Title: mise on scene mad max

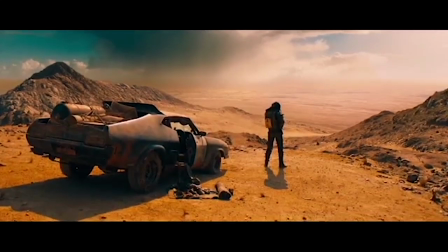0s
Mise en scène. Setting. The setting of Mad Max is in a wasteland/desert, and is a dry, harsh world without any water,
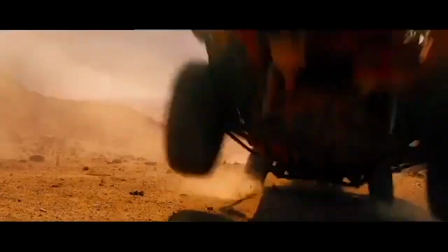6s
where all civilized society has collapsed, leaving various gangs and organizations in charge of what's left, doing what they please.
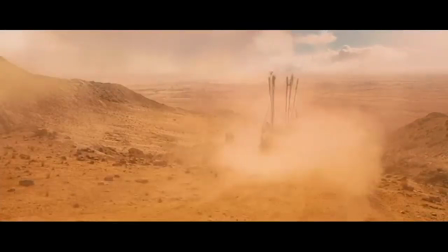12s
Props. The main props used in Mad Max are the vehicles and the guns used throughout the world.
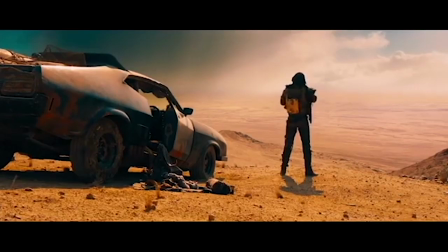18s
In the extract, we are shown Mad Max's car with various items spilling out of it.
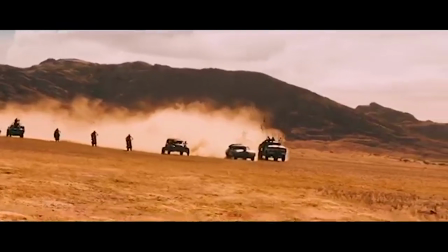23s
Then it changes to a car chase where you'll see the main props of the cars and bikes and the boomsticks that the war boys use.
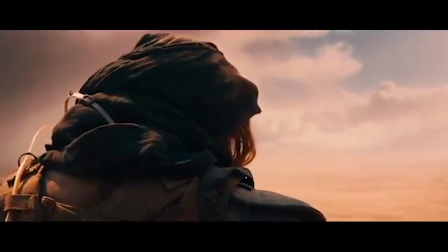30s
Costume. Max wears a leather road warrior outfit. Despite the heat, and the war boys are often only clad in leather trousers and boots.
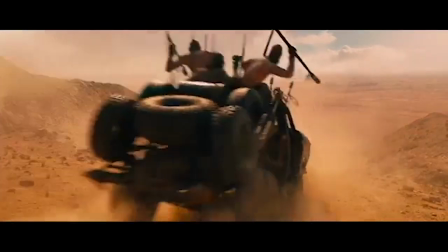39s
Makeup. The war boys have their skin covered in white powder, and Max has fair long dirty hair and some dirt on his face.
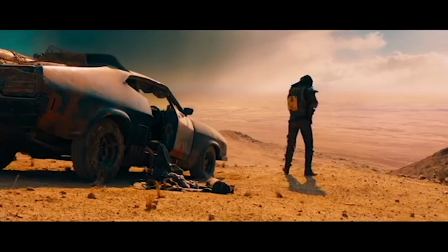45s
Movement. Max is shown to be fast and ruthless when he crushes the lizard and then throws it into his hand with his boot.
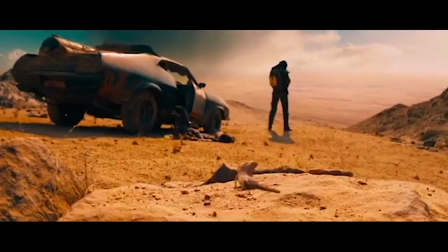51s
Visual imagery. They create a two-headed lizard through CGI. This shows two things.
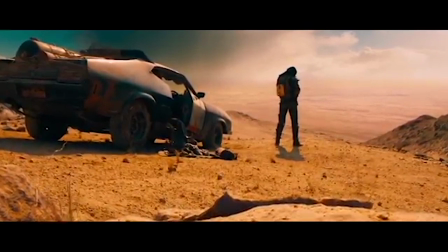56s
One, the condition of the world, as they are mutants, as well as the fact that Max eats it, showing that in this world, people can't be picky, and there's a more survivalist way of living.
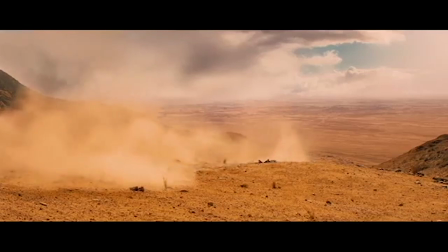65s
Camera work. Framing and distance. The extract uses a lot of shots in wide angles / extreme long shots, which show the vastness of the world and the crazy car chases.
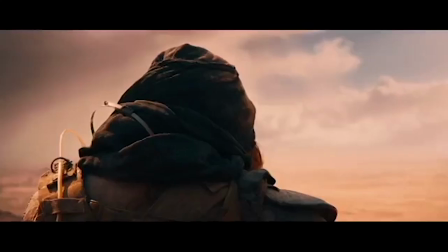74s
Focus. It starts out of focus and regains when it zooms in on Max's face, then once again goes out of focus during the car chase.
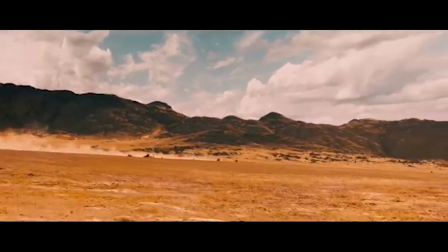80s
Shots. There are many long and wide shots due to the scale of it, but it does zoom in for the occasional detail,
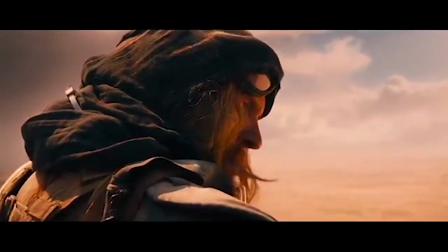86s
like Max's face and the reaction to him of the oncoming ball boys.
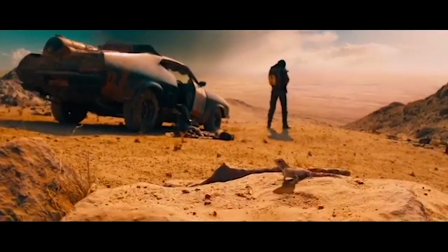92s
Movement. The camera is very steady and slow, and only becomes a bit more pacey as action happens.
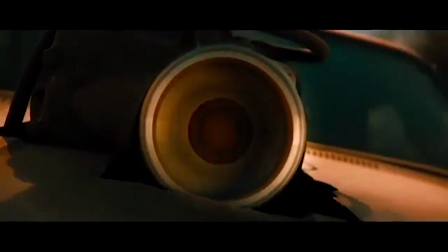98s
Angles. Most of the shots are from front or side, but there are some shots from stranger angles,
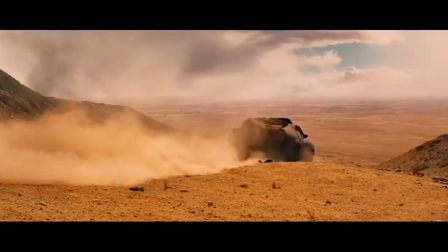103s
such as the shot of Max's wheels showing the dirt and the chains, and then briefly.
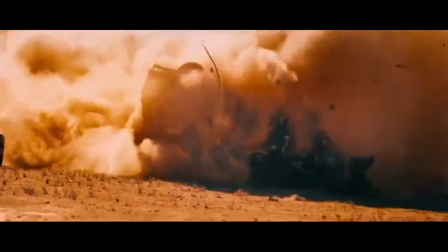108s
Effects. There's a slight tint in color with some green screen action, but a lot is physical for overall better look.
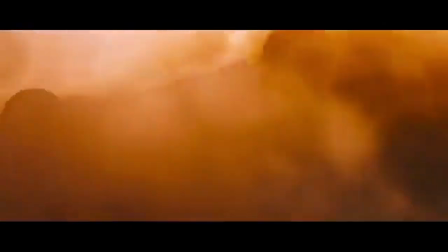115s
Color.
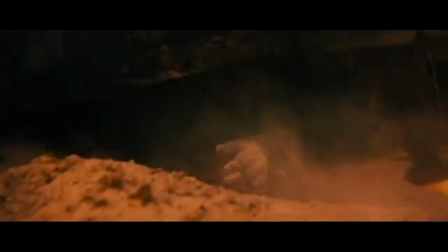115s
The overall world is very saturated, having many dark browns and yellows, and little to no other colors, giving the world a much darker feeling.
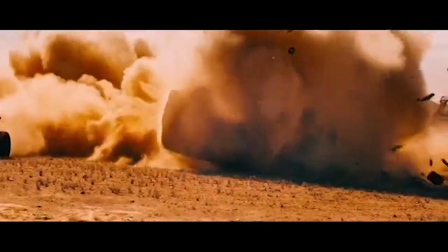124s
Sounds. The use of music. There's no music, but it makes it more realistic and intense, meaning the rhythm is more influenced by the camera's movement.
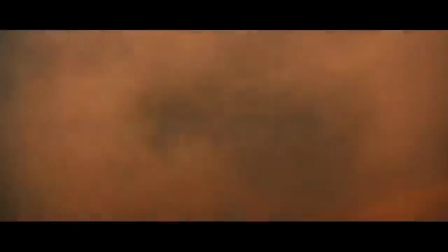132s
Clarity. The sound's very crisp and loud, giving a very exhilarating feeling from watching it.
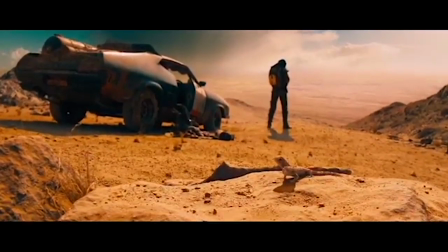137s
Fidelity. It is a complete difference to the old Mad Max, and not following really anything from it previously, except for the uniform Max wears.
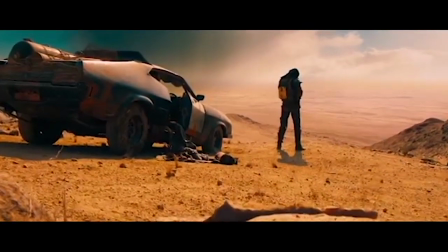146s
Diegetic sounds. The scuttling of a lizard, car engines, and an explosion. Non-diegetic sounds.
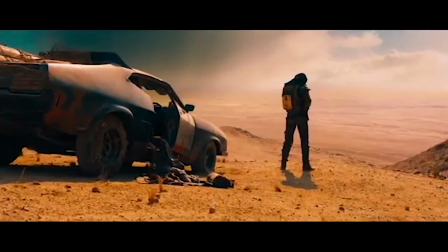151s
There's a voice-over from Max in his head talking about his past. Editing.
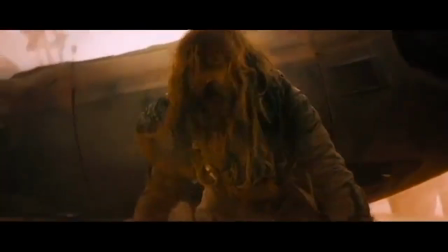155s
Transitions has a lot of sudden cuts and jumping around, but the camera does not always remain steady, creating a strange effect.
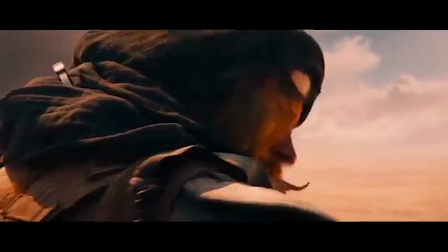162s
Rhythm. During the start of the action, the camera changes every 4.27 seconds.
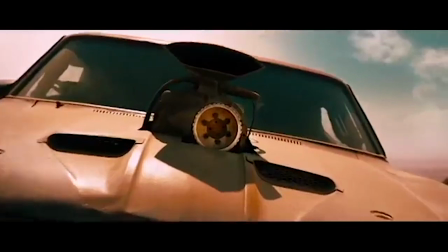168s
Then it slows during the chase, and gets more sudden during his flashback, and then once again slows during the end.
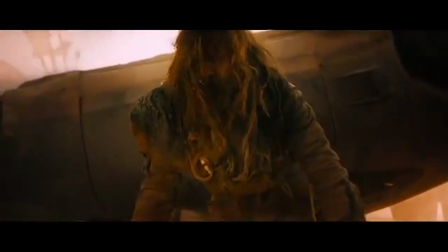173s
Sound. There are voices in Max's head as we follow him.
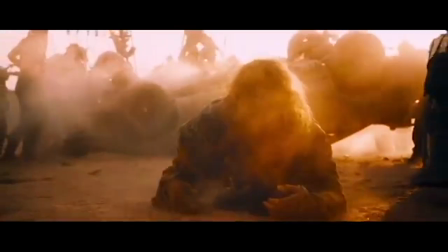177s
Overall, Mad Max focuses on the action using sharp editing techniques to create intense and meaningful scenes.
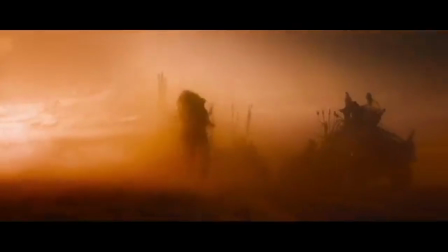183s
The scene is great overall representation of the movie, often having a burst of action in between some intense scenes, showing the world and the people there.